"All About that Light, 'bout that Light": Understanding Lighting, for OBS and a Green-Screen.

It would be possible to put a pillowcase as a diffuser over the reflector. You can use the lighting that you have on hand in order to get decent lighting results. Again, as with the camera, I'm trying to help you get better results without breaking the bank. And you don't have to get a better camera to get better results. In fact, if you don't master what I'm going to show you in this video, you won't get better results no matter what camera you use. Lighting is key. So, I'm going to shift gears a little bit and get the new webcam set up. I'll unbox it and get it recognized by OBS. And when I come back, you'll see a one light setup, and we'll go from there.
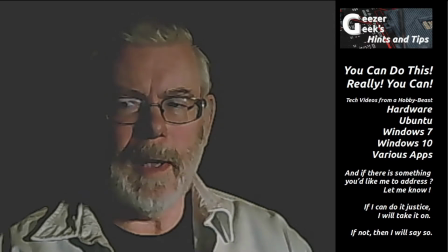800s
Okay, so I've come back, and this is the new web camera, the $20 web camera that I mentioned. And just for comparison real quick, that is the C920 sitting right next to it. So same light, same setup. This is just quick and dirty, straight out of the box, and seeing what we can do.
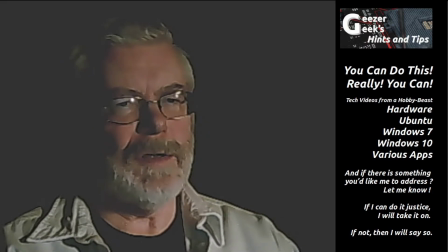828s
So that's just the key light, and as you can see, it is right up there, and produces some pretty harsh shadows on this side. And that's the reason that we want a fill light.
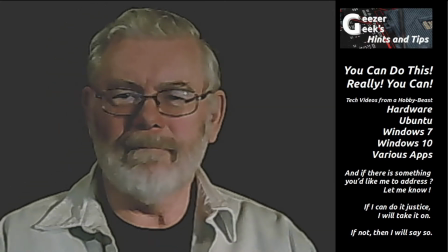845s
Adding a fill light, now you can see what we have.
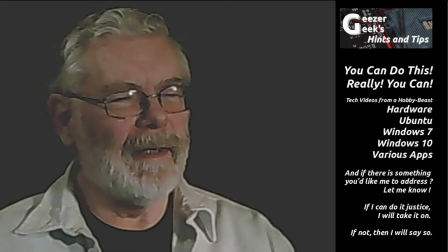848s
And looking straight into the key light, now looking straight into the fill light,
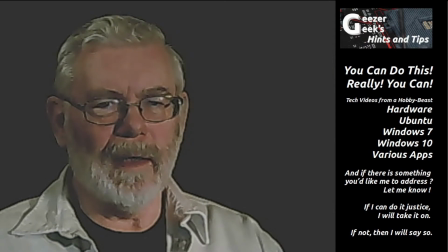856s
you see the different effect that adding this particular light has added.
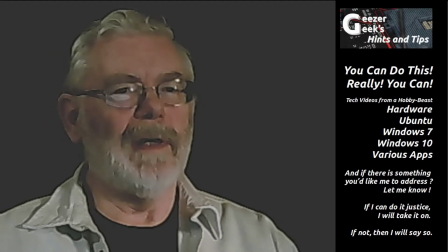864s
We will add the hair light next,
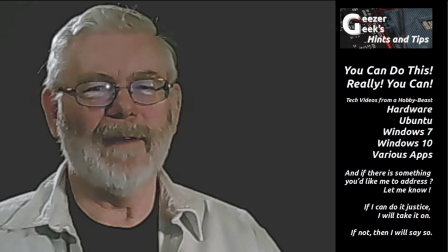870s
so you can see the effect that it has.
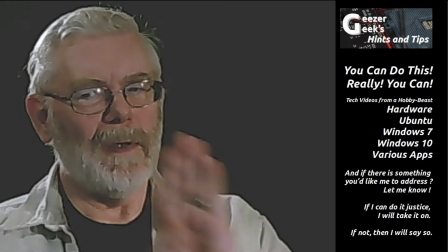873s
And again, if you draw a straight line from the key light through me to the hair light,
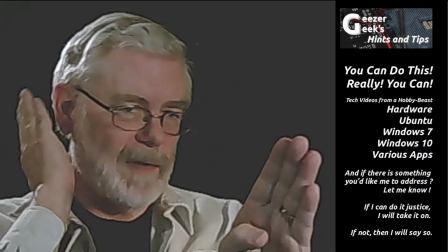881s
that is a straight line.
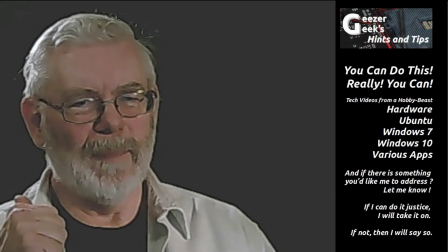884s
And so it's at the same angle behind me that the key light is in front of me.
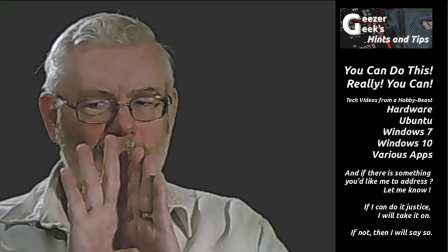893s
The fill light is 90 degrees off of that line, and so it's right up there.
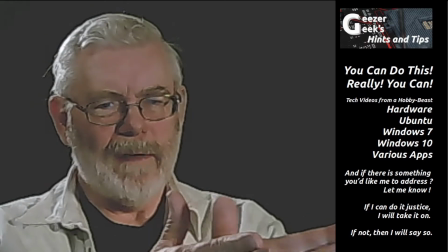900s
I don't have a perfect 45, but the 90 is very close.
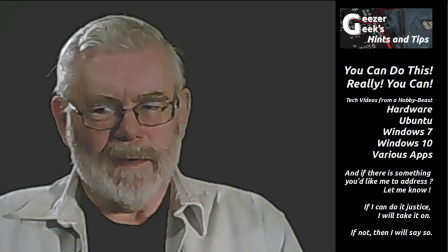905s
So,
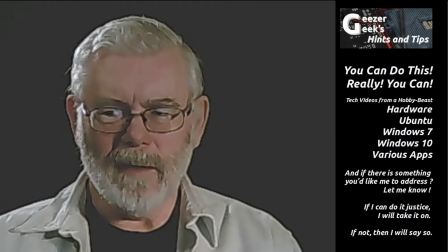909s
you can see what the lighting does. Gaining some skill with your lighting, even if it's just very basic lighting like what I was showing you. These are not my normal studio lights that I use for regularly recording.
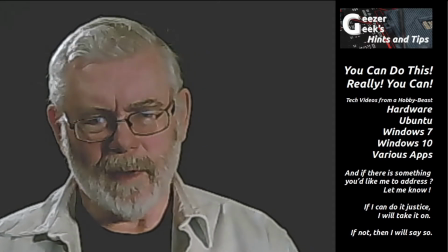925s
I'm just showing you what you can do with some very basic incandescent lighting.
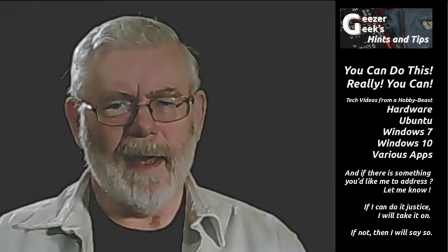930s
You don't have to get soft boxes and all of that, although if you want to, you certainly could. But you can work with your existing lighting, whatever you happen to have, and get better results than what maybe you're currently getting.
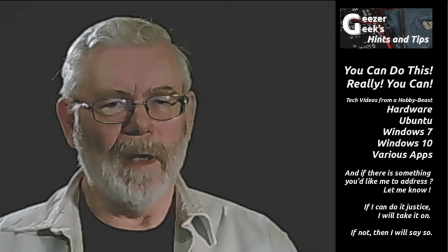944s
Now, I'm going to add another light that I hadn't yet mentioned, and that is directly below and behind me, and it produces a kind of halo effect.
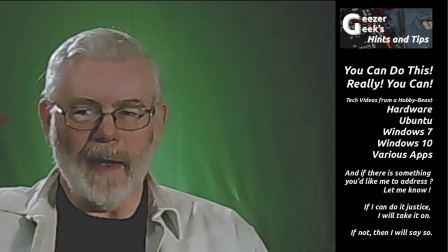953s
Again, you see the lighting from behind, the hair light.
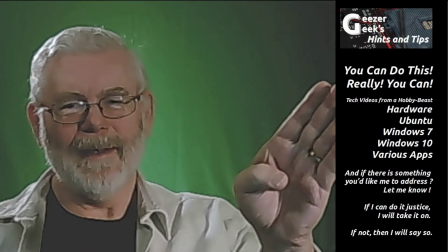957s
You see the lighting from in front, the key light, the lighting from the side, the
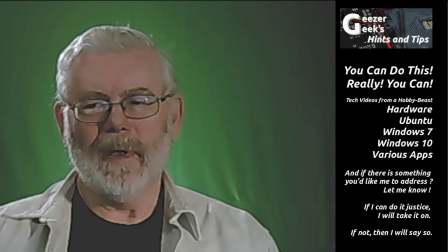964s
fill light, and now the light behind, putting some light on the background to give a little bit of a halo effect behind me.
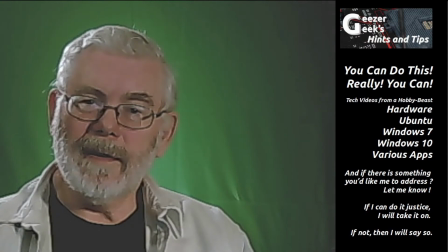973s
So, next thing to do is to light the green screen and make it go away.